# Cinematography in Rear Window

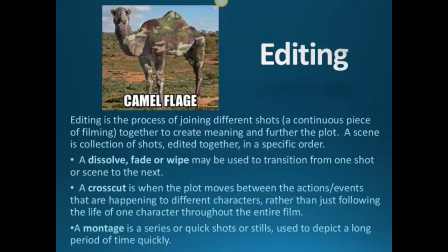[26:12]
no okay whatever so editing editing is the process of joining different shots together okay to create meaning and there's a fair bit of that in this okay so you can kind of do it in lots of different ways the
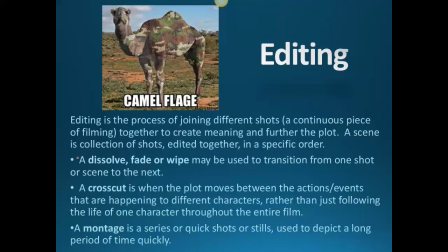[26:28]
few that we kind of see this one the dissolve fade or wipe so kind of blending from one scene to the next and that's usually done to kind of say times past okay and
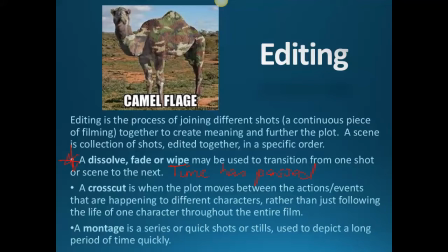[26:46]
we see that you know right at the start when Jeff's trying to watch Thorwald and he keeps falling asleep we get a lot of these kind of fades and dissolves the other one that we get a lot of is cross cuts and when we watch that that scene
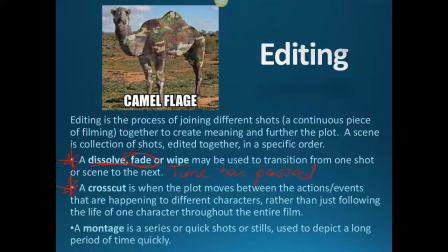[27:06]
with with mrs. pet owner we got lots of cross cuts between the different balconies and how people were feeling and so that that would
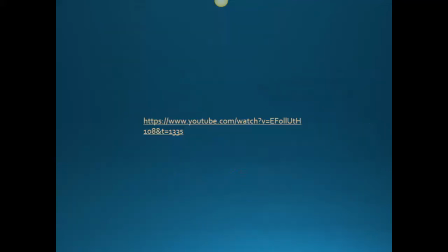[27:18]
be an example of cross-cutting so let's have a look at some editing
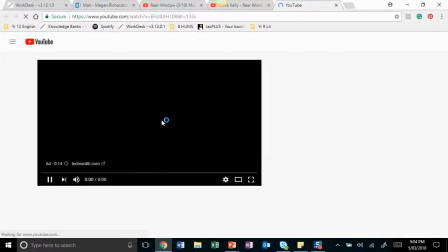[27:24]
and miss on scene stuff in this link oh it's the same ad it's a bit cheeky
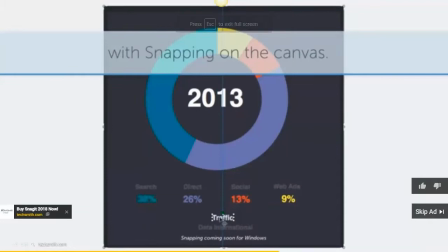[27:35]
i'm using snag it right now why are you advertising something that i've already used okay
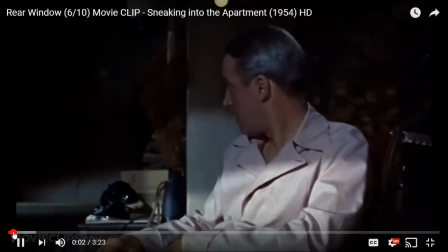[27:43]
oh hang on i'm spoiling it i need to rewind okay here we go
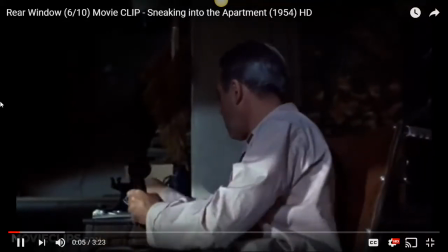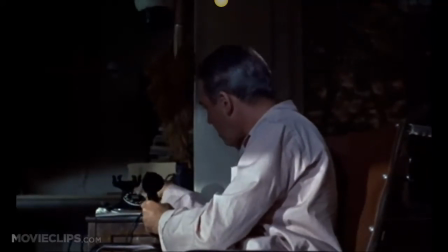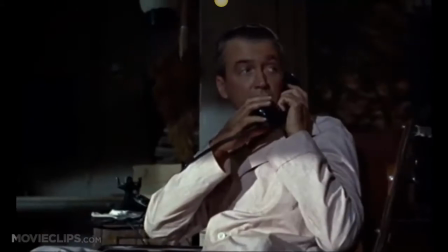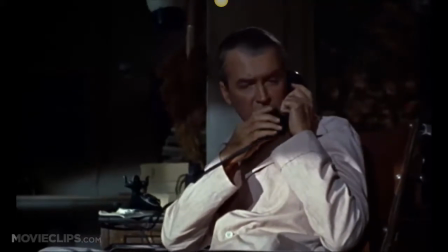[28:04]
So we've got the back and forth and the cross cutting between Jeff and what's going on with the digging.
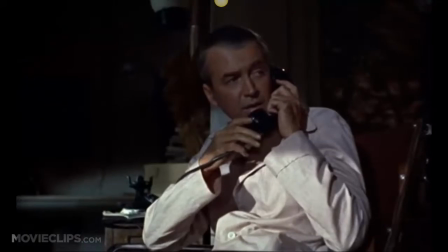[28:11]
And we're getting actually quite frustrated about Jeff, seeing Jeff so much because we're like, go back to the girls.
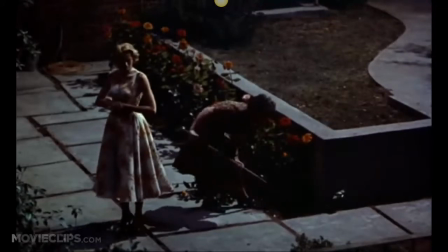[28:18]
We're worried about them. So he uses that to create frustration.
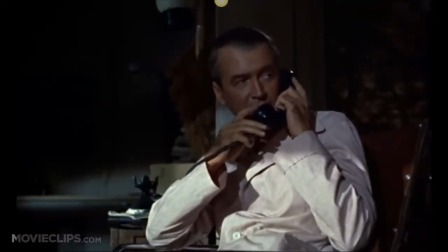[28:23] I might have quite a surprise for him. Well, do we have your number, Mr. Jeff? He has it.
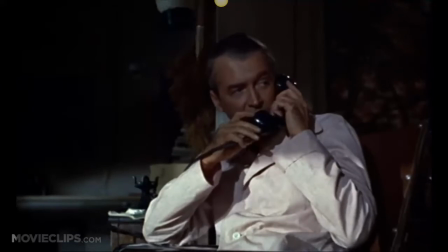[28:29] Good night. Good night.
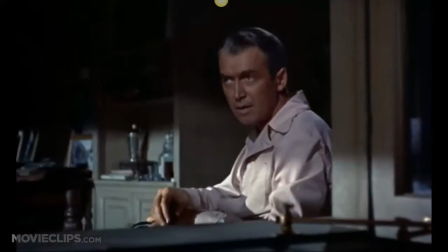[28:34]
Okay, and we're watching Lisa. Lisa's wringing her hands, and then we're going back to...
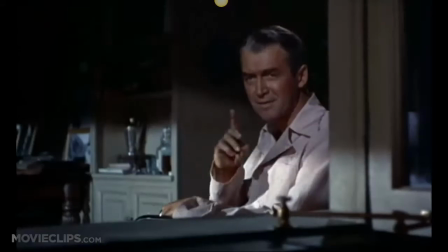[28:42]
We're going back to Jeff to see his worry. So we're feeling the worry from both of them.
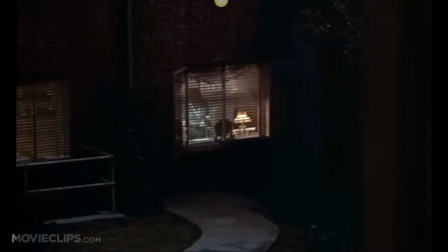[28:49]
He's also looking at other windows.
I don't know if I'm about Miss Lonely Hearts.
Which shows us that his attention is not focused, and we're getting annoyed with him because he's not focused on Lisa.
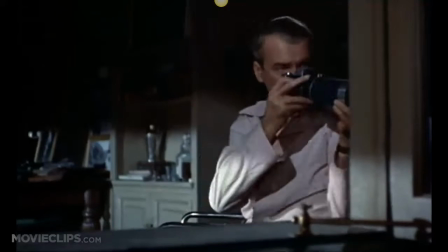[29:00]
We're focused on Lisa, but he's not.
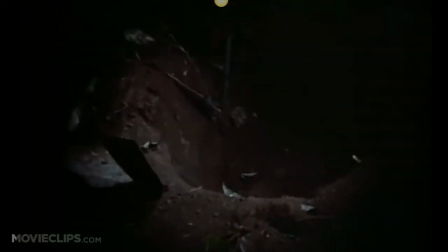[29:06]
He's looking around for Thorwald and we're like, stay on Lisa. Okay, again, he's trying to create, Hitchcock's creating suspense.
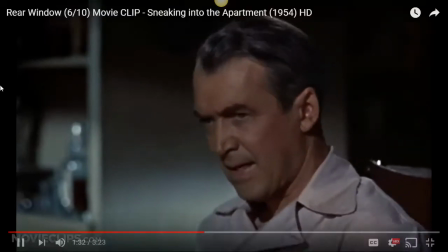[29:15]
So did you see that in terms of editing, I'll just pause,
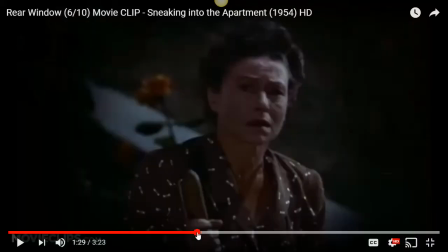[29:19]
where we went through the lens to Stella and Stella does the shake. now the reason he does that again we're we're part of Jeff's concern his anxiety we're in his eyes now okay and we feel his sense of frustration
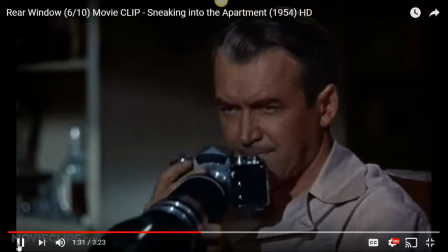[29:37]
okay and you see see that feeling of frustration so
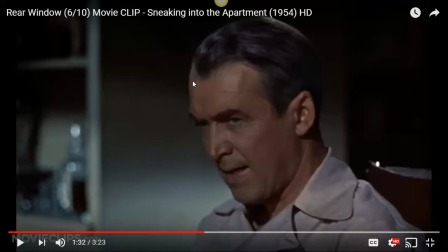[29:42]
it's given us a cross cut back to Jeff to show us his frustration and we mirror
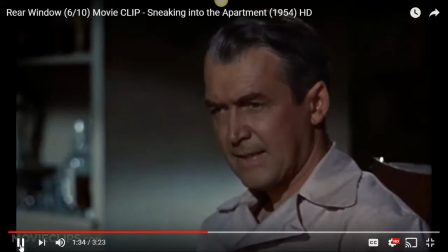[29:48]
that frustration that they can't find anything. Cross cut again we see Lisa hatch a plan.
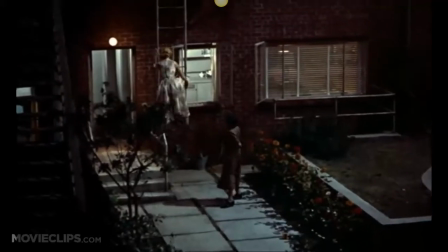[29:59]
Okay again we're back at Jeff looking at his frustration and his fear and anxiety and we're feeling that.
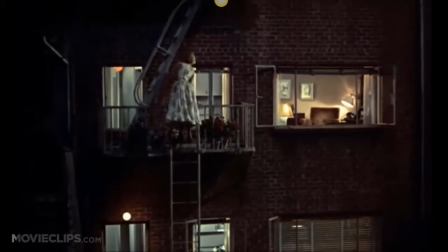[30:06]
Again we're like get off Jeff I want to see Lisa something's happening to Lisa.
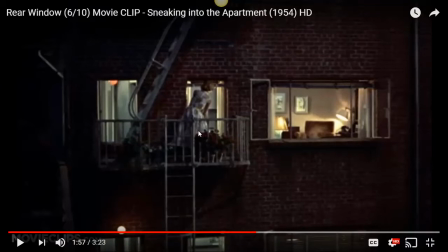[30:15]
Now by the way the mise en scene here is beautiful with the dress and how she flicks that dress over the balcony and then she'll flick it again and that's again supposed to I guess emphasize that just because she wears a dress that doesn't mean she can't do cool stuff okay okay
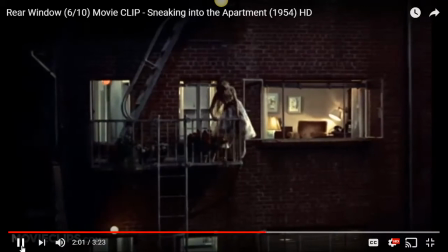[30:34]
we're going cross-cutting back to Jeff so we feel his his fear
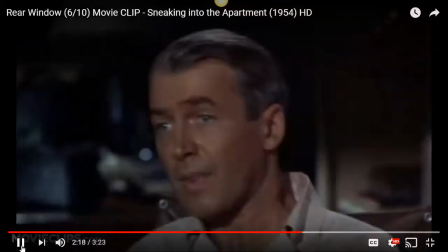[30:52]
and we're back at him again and we're like what's she doing she's in there
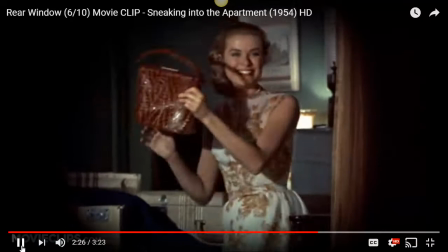[30:59]
we pick it up again and we're through the lens again we feel his sense of
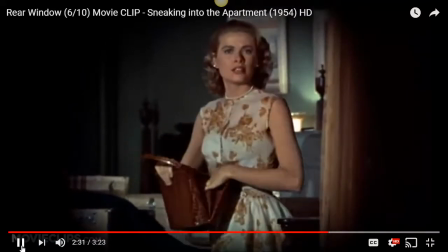[31:04]
excitement because she finds finds the um purse bring
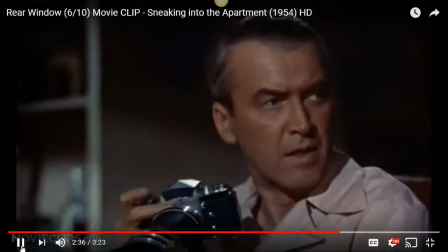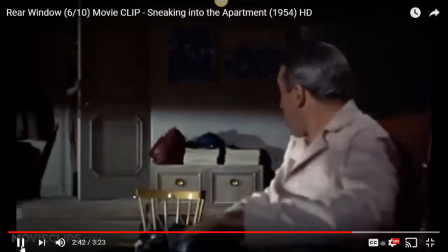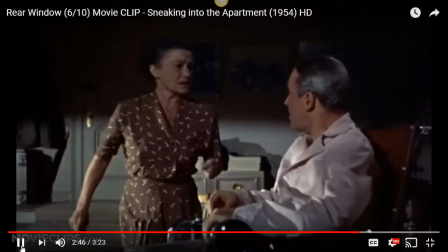[31:21]
sarah's phone the second you see him come back
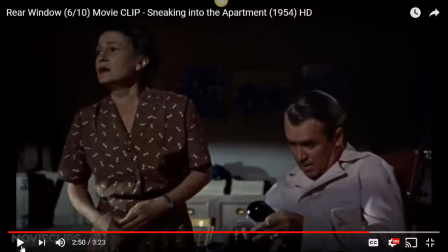[31:25]
okay i just want to pause there stella says give her another minute stella has more faith in um um, in Lisa than Jeff does. Jeff wants to pull her out of there right away. Stella, on the other hand, she has more faith.
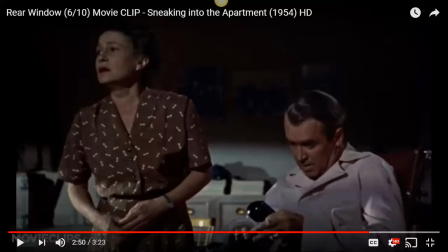[31:43]
She knows that Lisa can do this, um, which I think, again, you could feed into that kind of breaking of stereotypes of women.
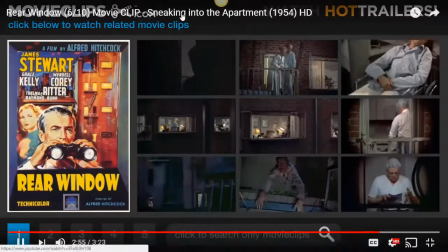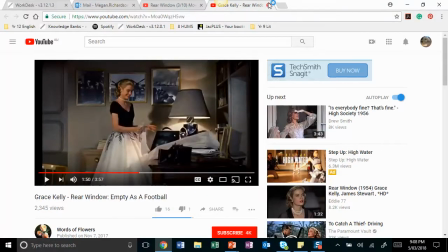[32:01]
Now, obviously, all these links are on your, um, PowerPoint, so you can, you can go back and check these out again yourself if you want to.
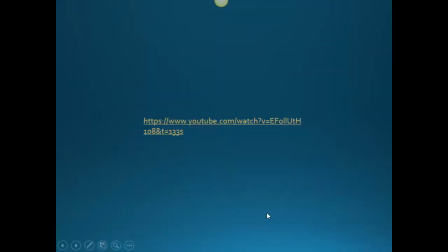[32:09]
Hang on, sorry, I'm just, why I keep losing that okay lighting we're always there guys okay
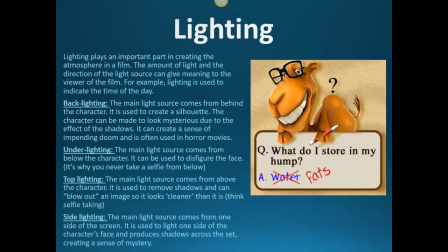[32:15]
did you know there's not water in there I didn't I thought it was water sorry yeah I thought it was water not fat so lighting plays an important part in creating an atmosphere so there's kind of like four basic lightings okay
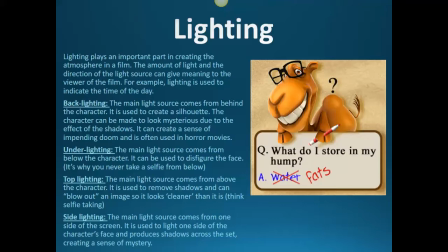[32:34]
so you've got backlighting where the main light source comes from behind the character which is used to create a silhouette now we see that with Thorwald and we see it with Lisa when Lisa leans down and we initially thought that she is dangerous but she's not and you
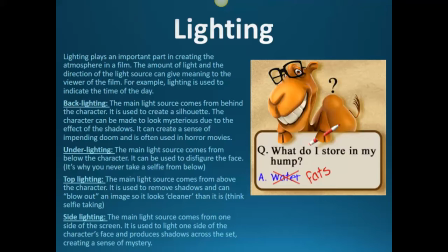[32:52]
could use that to discuss things like red herrings from like crime fiction okay and it is used it can it can create a sense of impending doom okay so that is something that Hitchcock definitely uses with Thorwald.
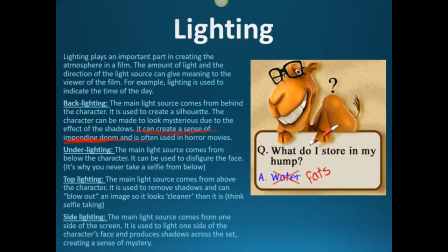[33:09]
Under lighting where the light source comes from below the character to disfigure the face again that's for Thorwald. We see that when he's having that conversation about what do you want? Do you want money? I haven't got any. And then top lighting.